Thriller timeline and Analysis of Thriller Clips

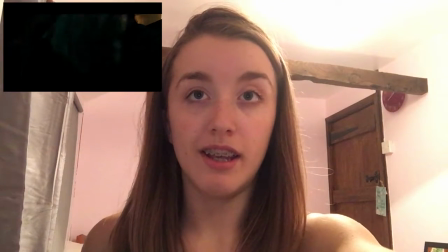The director is Fede Alvarez,
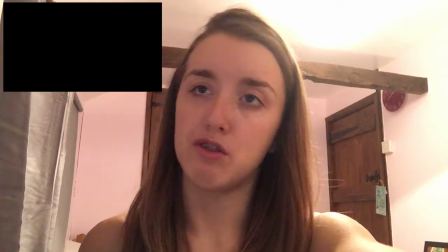and Don't Breathe tends to use more natural films of what's actually happening,
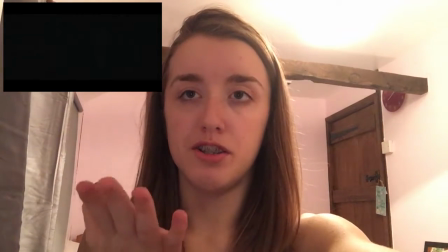but enhances them so they fill the silence a bit more.
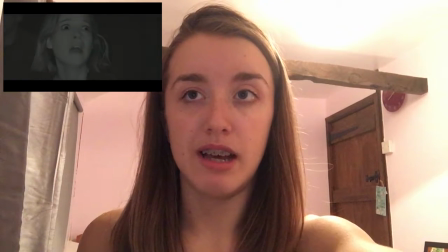They include the actor's voice and breathing sounds, which makes the film seem more real.
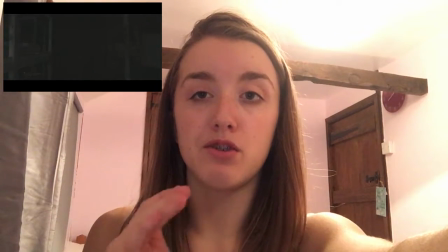In my film, I'd like to use both sound effects and the natural noises of my actors to create a tense atmosphere for the viewers.
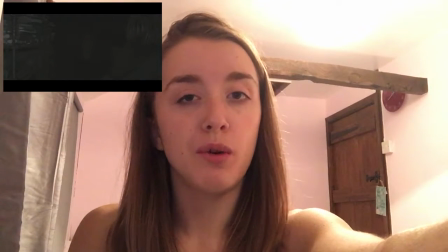Also, I like the way
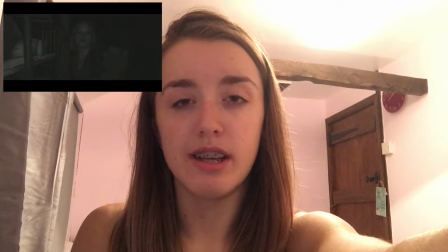this film is filmed in nearly darkness, and this makes the viewer nearly clueless as what's happening,
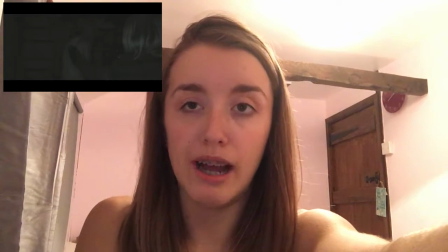so they have to try and listen to the sounds to work out what's actually going on in the scene. So by watching and analysing all these film clips from the different eras, it's clear to me that although technology quality and the way films are created are of a much higher specification now from when it was in the older days, it's still clear to me that sound and music play a massive role in the making of a good film. Without the suspense and tension next created with sound effects, a thriller film just wouldn't be engaging to watch, and therefore, when making my film, I need to ensure that the music and the sounds I use fit my storyline perfectly, so the viewers will enjoy seeing my trailer and will be left wanting to view more. Thank you very much for listening.